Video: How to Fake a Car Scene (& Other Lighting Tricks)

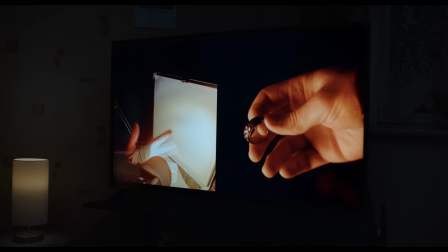0:00 Explosions and extravagant visuals aren't the only way to use effects in film.
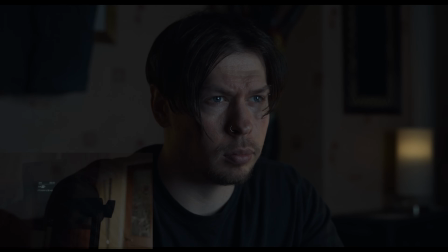0:06 Lighting gags, like the flickering of a TV and the approaching of a car's headlights through a window,
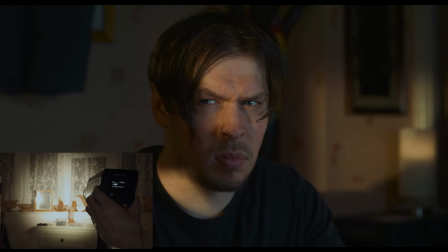0:13 can also be implemented as an effect.
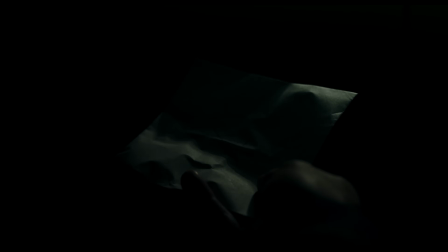0:17 There are many ways to use light to convey things we might not have the budget for.
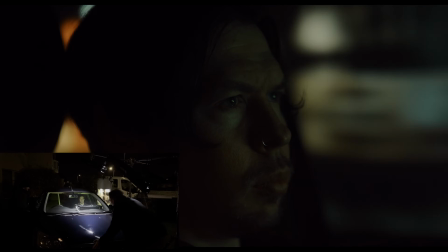0:24 The nighttime ambience of a car interior and passing streetlights.
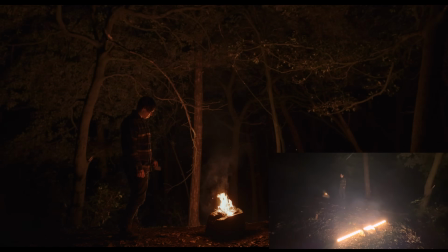0:33 A small fire glowing into the woods.
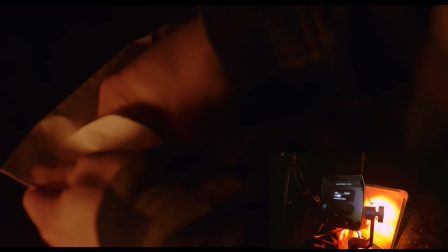0:39 Lighting gags allow us to emulate the structure and movement of light.
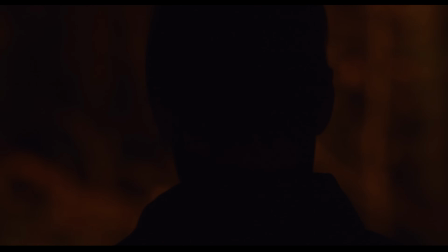0:45 And they can even be used as a more abstract tool.
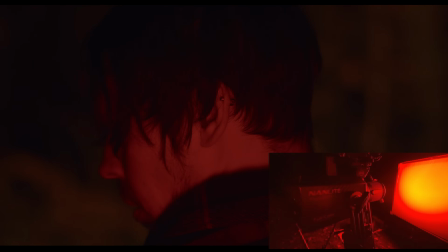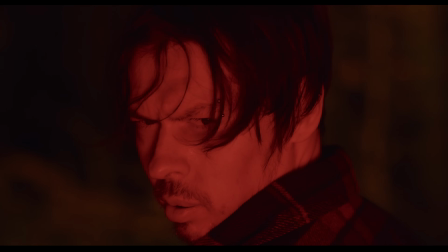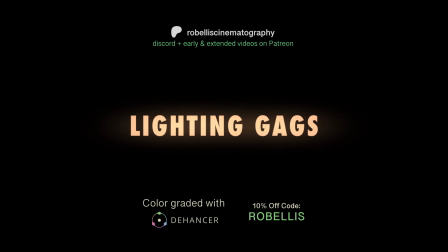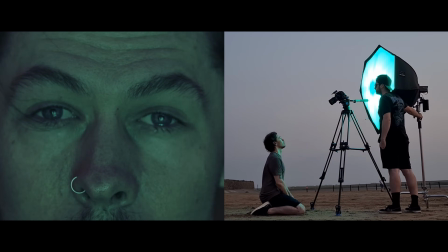1:05 Today, we can find a variety of effects on light fixtures, but we can also create effects manually.
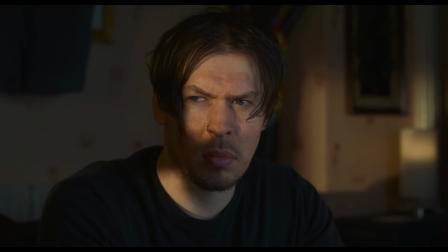1:13 In this shot, we used a mix of both. To start with, we simply turned on a lampshade,
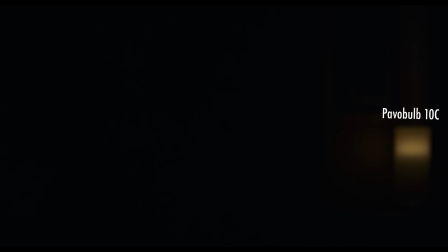1:22 Nanlite Pavo Bulb 10C inserted to create a base for our nighttime interior. A second light was added, motivated by this lamp.
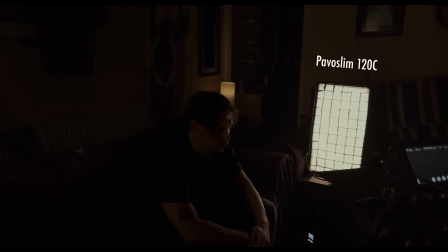1:34 This was a Pavo Slim 120C with softbox and grid, set to a similar colour temperature as the lamp, placed to our subject's left.
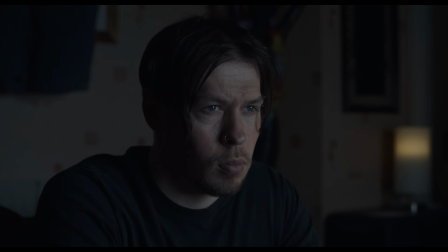1:44 A third light was used to recreate the effect of a flickering TV.
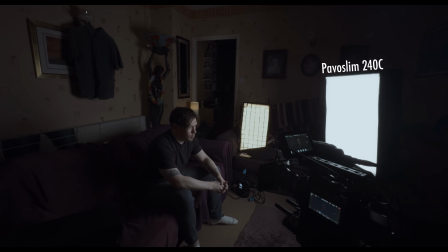1:50 We used the Pavo Slim 240C and softbox to create this lighting gag,
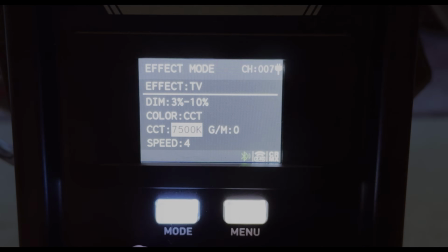1:55 utilising the 240C's built-in effects, set to a cooler colour temperature to contrast a little with our warmer house light.
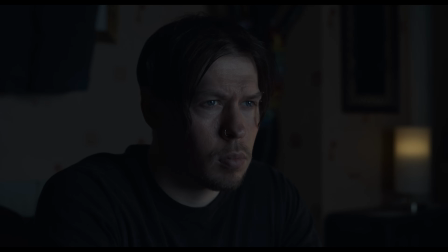2:04 On top of this, we added a little extra flicker in post-production for some more randomness to our TV light.
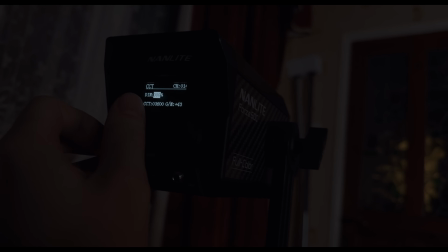2:12 Our next effect was much more DIY. A Forza 60C, set to a warmer colour temperature, was turned on,
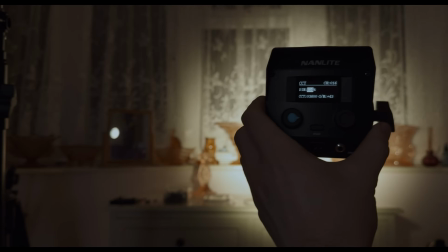2:20 turned up, and swung around the room, stopping at a small mirror.
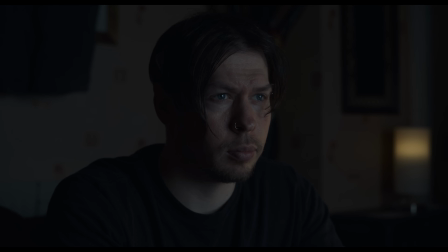2:27 This created the effect of an approaching car from outside the window,
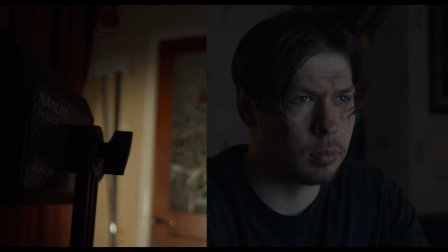2:31 the increase of intensity and the bounce from the walls emulating its approach,
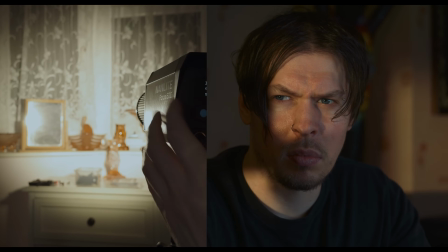2:36 with the mirror helping to recreate the car's headlights, shining directly into the room as the car stops outside.
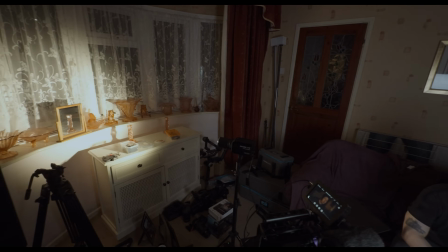2:44 Using a mirror makes this feel more realistic, increasing the apparent distance of the light, placing it technically outside of the window.
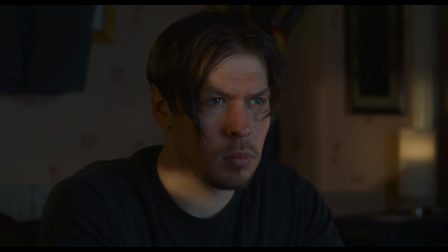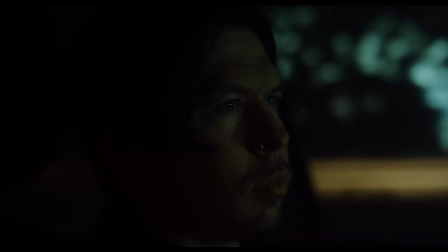3:01 In the car scene, we used a technique known as poor man's process, a nickname for emulating the look and feel of a car in movement,
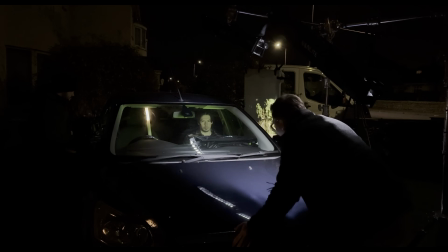3:09 using techniques like back projection, car shaking, and lighting gags to sell the effect.
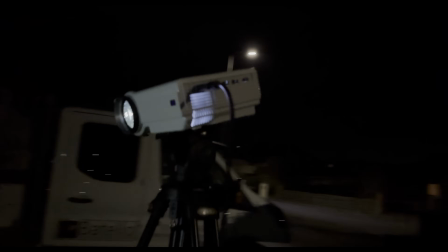3:17 In this case, we used a cheaper projector playing a previously shot video of a passing street at night. This was projected onto a small 4x4 frame of white material, placed just outside the car windows. Due to the lower budget projection setup, with the projection only covering a small amount of space in the background,
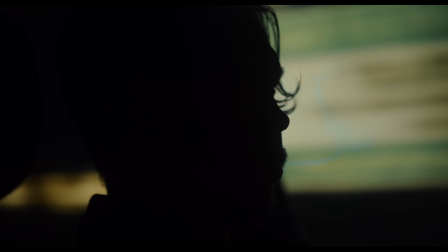3:39 we opted to shoot our subject in a close-up.
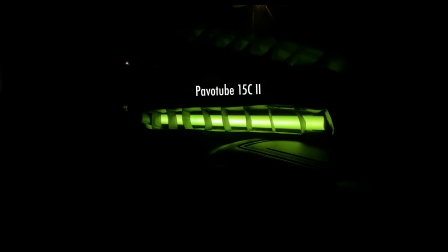3:44 Inside the car, we used a gridded PavoTube 15C2, set up on the passenger side dashboard and set to a green hue.
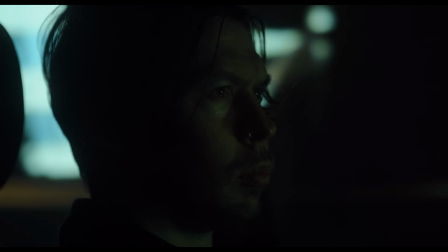3:53 This gave us a dim car interior ambience, replicating light that may be coming from screens and accent lighting around the dashboard.